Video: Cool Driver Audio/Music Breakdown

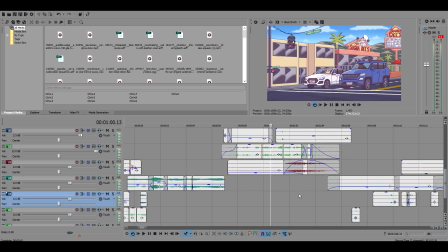So, first things first, this part where Misha goes, "Oh, I fucking hate you!" That makes me laugh every single time, no matter how many times I fucking see it.
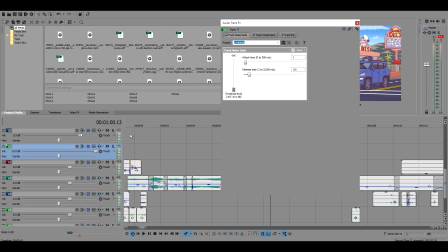This just kind of had a little bit of I just kind of put like a high shelf on it and just kind of like got rid of a bunch of the high frequencies so he just sounds like he's in a vehicle.
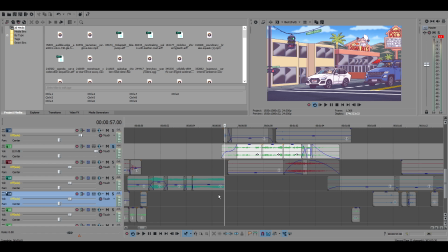I didn't want to do too much to it. I had like a more real sounding effect on it for a while, but you kind of lost a little bit of the clarity, so I thought that would be a little bit funnier if you could just hear what he was saying better.
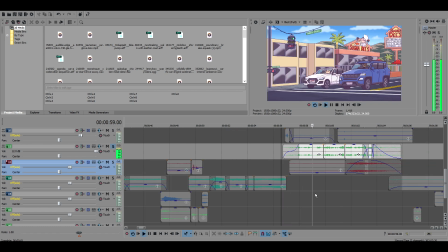That was my turn. I had to turn there, you dick! Were you not hugged as a fucking child? Oh, I fucking hate you, you stupid fuck!
Yeah, so, you know, some fade ins and outs just to give it that effect when he drives away.
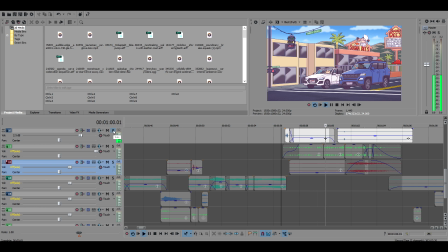There's like the little stop. Some car sounds.
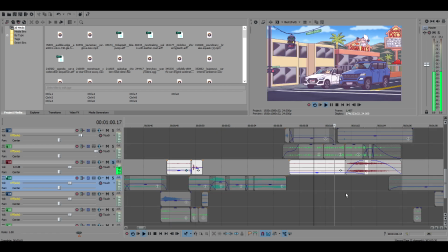We got this. This is like two car sounds that I kind of dropped down, put next to each other. But it's a lot of compounding background noise because of that. But they're stopped at a light, so car doesn't really need to be that audible. That
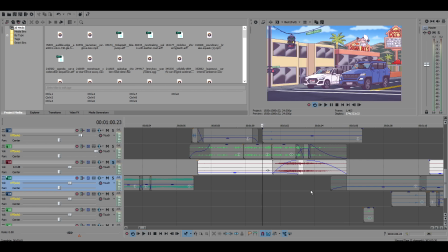was just a good sound effect. That's all that was. That wasn't me.
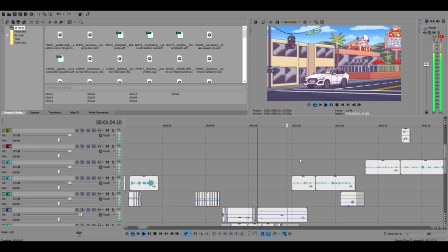Child, oh, I fucking hate you, you stupid fuck! This is the greatest victory I've ever achieved!
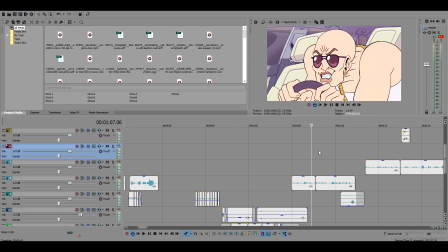I am a big...
So, yeah, there's a lot of little sound effects here.
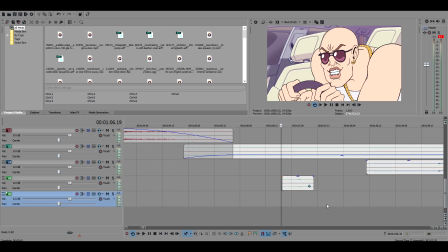I kind of learned probably since the last time I made one of these. If you're listening to what this guy's saying, and that's the main focus, these sound effects should be almost inaudible.
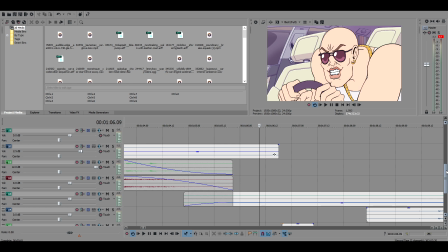They should just be there so that your brain doesn't notice that something is missing. Like, they are almost complete, like, you barely hear any of them.
I've ever achieved! I am a big...
Like, there's a little, like, bump when he leans forward, but, like, it's...
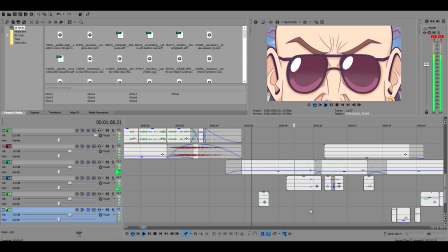I've ever achieved! I am a big boy champion, and I deserve a big boy trophy!
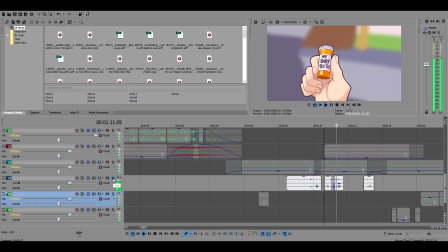Yeah, so he takes out the baby teeth. That sound, I think I pitched up.
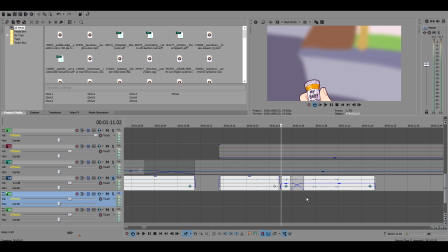That's another thing, is if you find like a sound effect that sounds either too big or too little, you can try pitching it up or down. And sometimes it'll be exactly what you're looking for. It will distort it, so it'll sound a little less real.
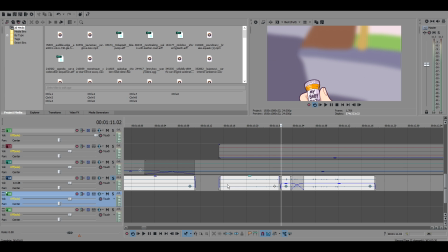So you probably shouldn't pitch it like a full octave or something, but that one I pitched like, let's see how much I actually did pitch it.
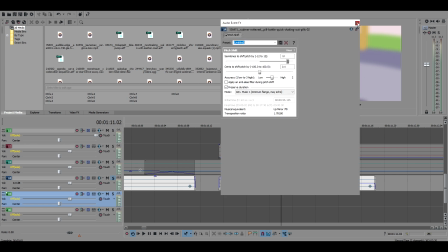Okay, I almost did pitch it a full octave. But do as I say, not as I do, all right?
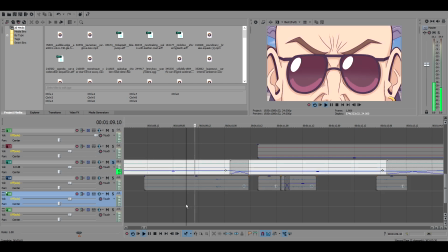It sounds fine. There's also a little bit of like internal car ambience, but it's not much. That was something that I even debated putting in at all, because sometimes if you cut the ambience completely, you can kind of create like a
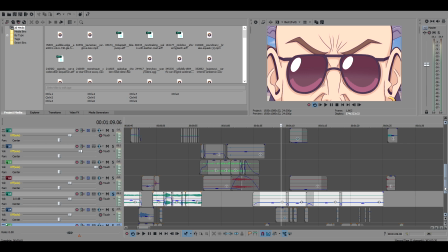tension build or like a pause for laughs or something like that. But I ultimately decided it was better with it in there.
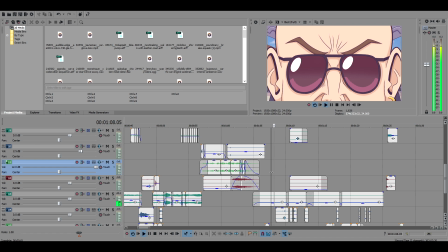I put it in there and I liked it more, so I was like, yeah, whatever, I'll leave it.
I am a big boy champion, and I deserve a big boy trophy.
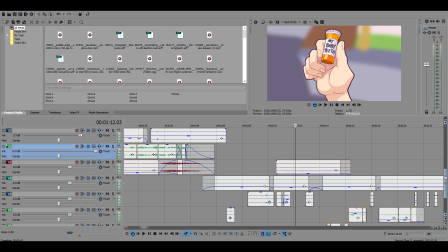Oh yeah, there's like, originally this was gonna have kind of like a SpongeBob like riser kind of like
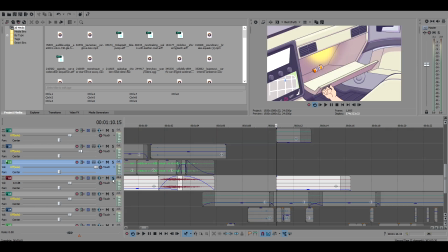ew gross out shot noise, but it just made it sound like too corny, but it felt weird alone. So I put it in really, really low, but you barely can hear it.
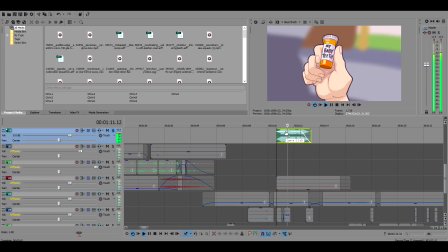Your brain will pick up on it, but it's very, very low. And there's like there's one of those in there too, but it's very, very quiet.
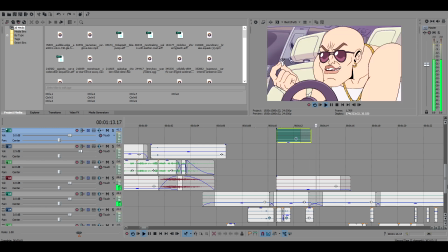Boy trophy. A yummy little morsel for my urethra.
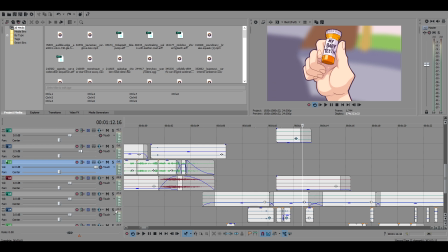There's like an implied movement sound effect there. Like, I don't know if you caught that.